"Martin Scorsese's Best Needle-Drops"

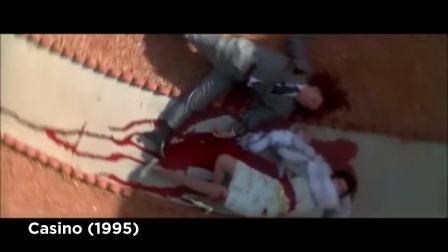[0:12] A casino boss and his wife were killed, but both questioned Nicky.
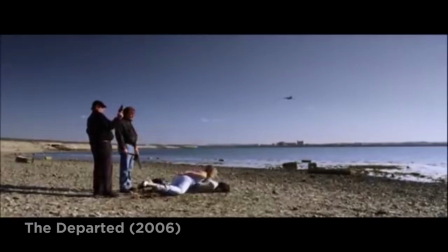Jeez. She felt funny.
Music has always been an integral part of Martin Scorsese's filmmaking style.
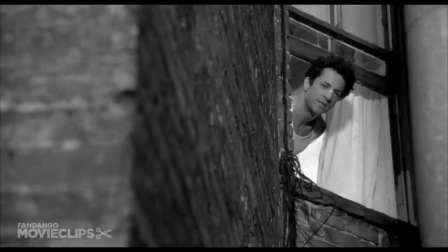[0:31]
He grew up in Little Italy with his neighbours blasting all these records out of their open windows all day, so he's been soundtracking his entire life from childhood.
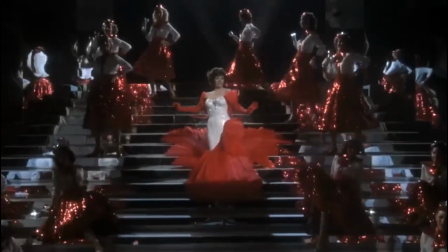[0:40]
When it comes to cinematic needle drops, Scorsese is practically unparalleled.
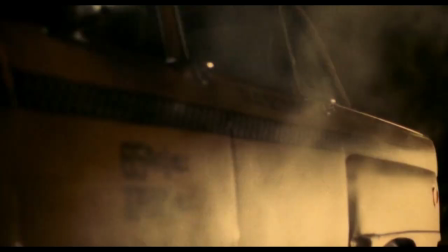[0:46]
No one can pair a movie scene with the perfect song like Scorsese can.
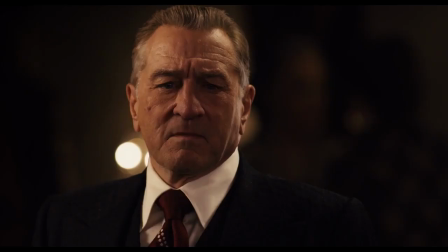[0:50]
There are plenty of great original compositions in his films, like the themes from Taxi Driver and The Irishman,
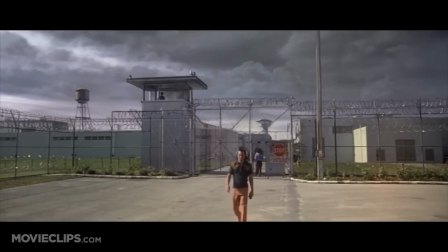[0:56]
and Cape Fear recycled Bernard Herrmann's original score to brilliant effect.
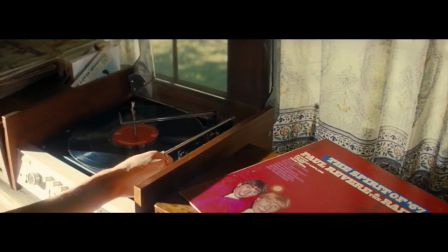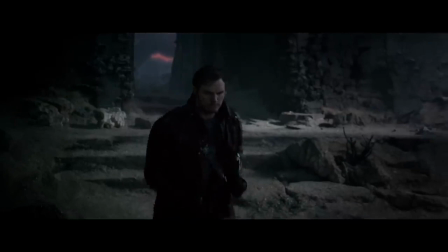[1:08]
But a true needle drop is when a popular existing record is played during a movie scene.
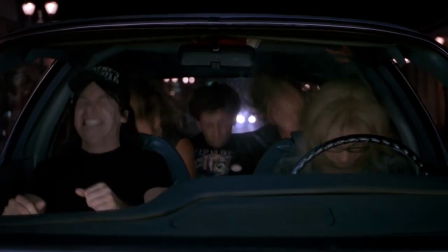[1:13]
The best ones pair the perfect melody with the on-screen action, and use visuals and storytelling to completely recontextualize the meaning of the song.
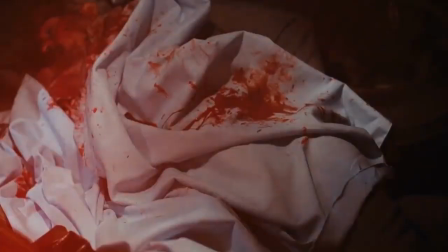[1:22]
Scorsese does that better than anyone. So without further ado, here are the very best needle drops from the Scorsese oeuvre.
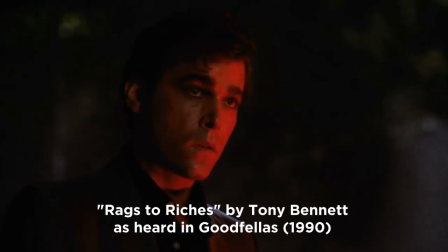[1:29] As far back as I can remember, I always wanted to be a gangster.
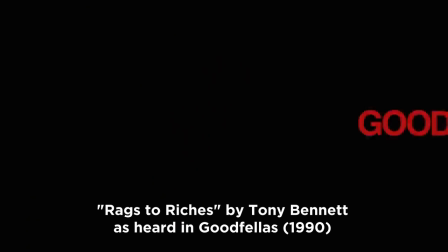I know I'd go from rags to riches.
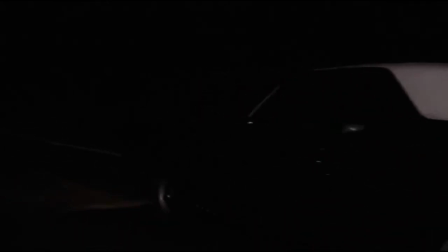[1:46]
The rapid pacing and unbridled energy of Goodfellas are introduced right from the opening scene.
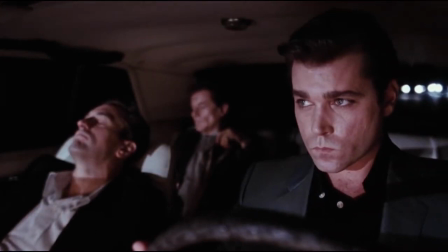[1:51]
The movie begins in media res, with Henry, Jimmy, and Tommy driving out into the woods to dispose of Billy Bats' corpse, only to find that he's not quite dead yet.
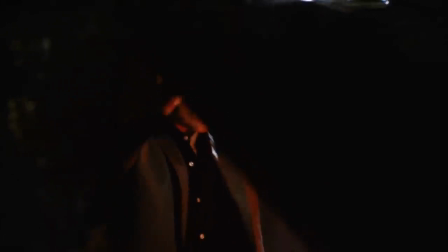[2:00]
As Jimmy and Tommy finish him off and Henry looks on, deeply disturbed, his voiceover narration says, As far back as I can remember, I always wanted to be a gangster.
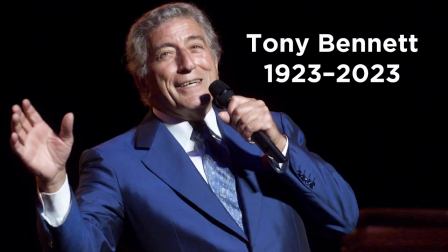[2:09]
Then, after Henry's iconic opening line, Rags to Riches by Tony Bennett, may he rest in peace, bursts onto the soundtrack as the camera swoops in for a close-up.
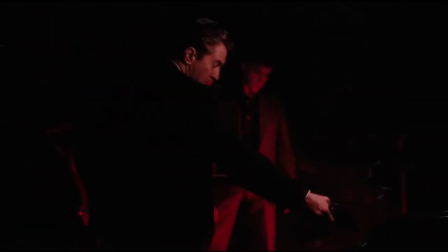[2:18]
This sweeping song, comparing romantic love to material fortune,
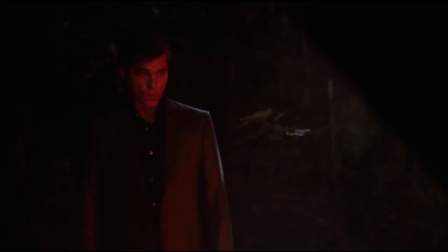[2:22]
plays ironically as we're introduced to one of the many horrible crimes that Henry had to commit to get from rags to riches.
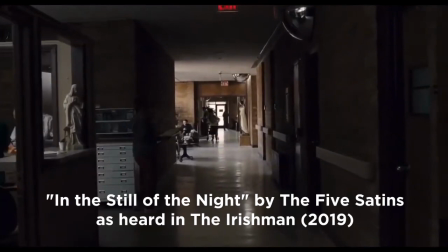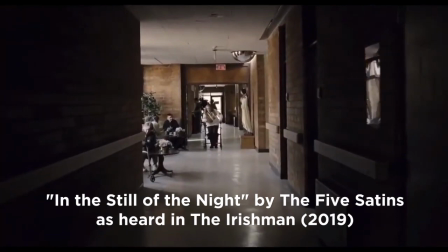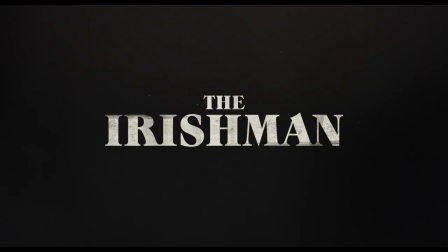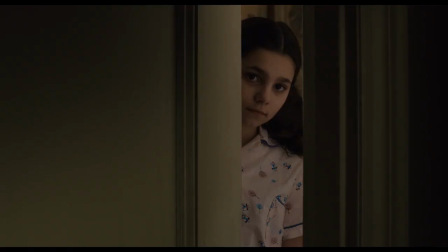[2:43]
The opening of The Irishman, Scorsese's more sobering and contemplative exploration of mafia life,
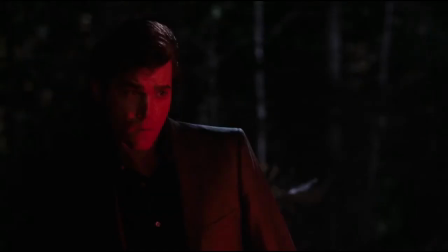[2:49]
is the polar opposite of the frenetic Goodfellas opening, and the song use reflects them.
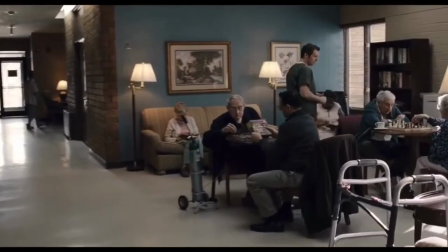[2:54]
In the Still of the Night by the Five Satins instantly establishes the slower pace and more somber mood of the movie.
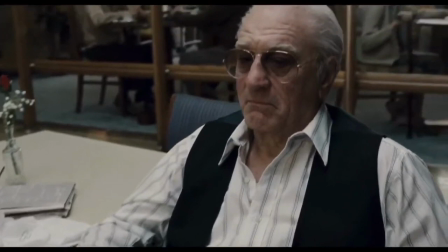[3:01]
It introduces the historical setting and the loneliness and mundanity of Frank Sheeran's elderly days in a nursing home.
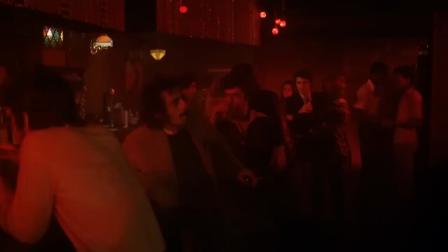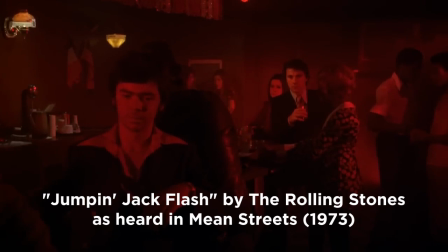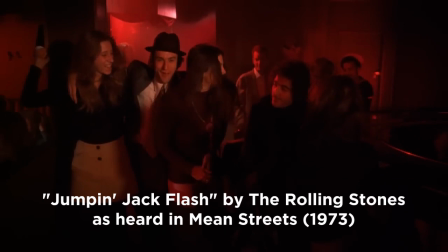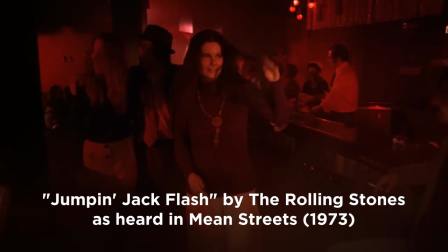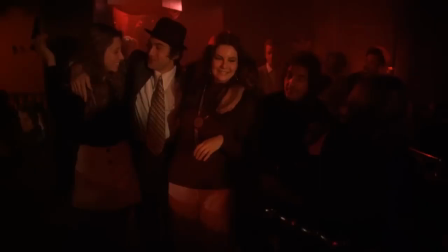[3:31]
When Johnny Boy bursts into the bar with two women on his arm in Mean Streets, the Rolling Stones' jumping Jack Flash highlights his brash, outgoing personality.
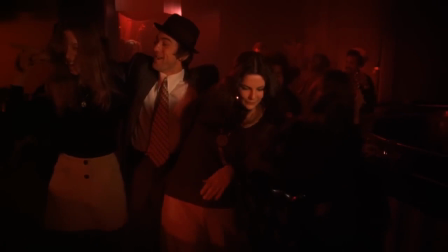[3:41]
He announces himself as he enters a room.
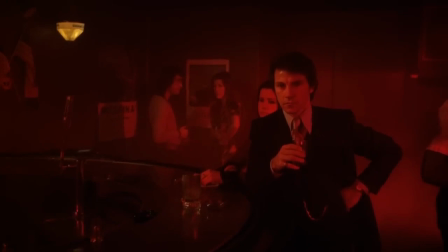[3:43]
Johnny Boy's confident, Jack Flash shit-eating grin is hilariously contrasted with Harvey Keitel's stern expression as Charlie watching him come over.
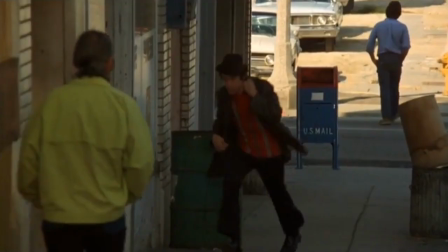[3:52]
When he looks at Johnny Boy, all Charlie can see is the many problems he has to deal with and the many messes he has to clean off due to his friend's reckless behavior.
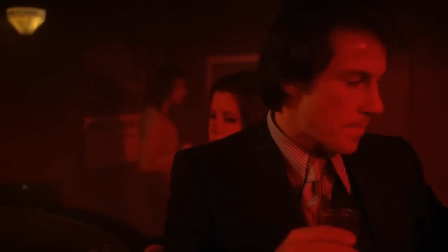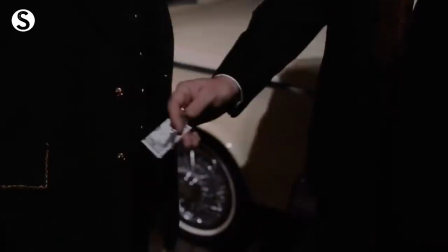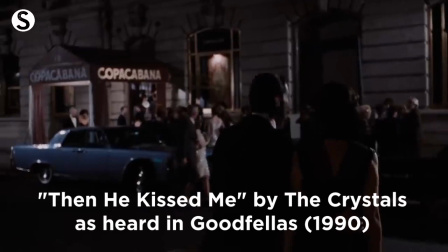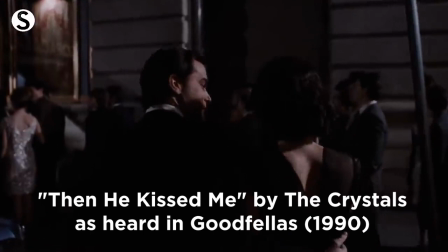Tony? Huh?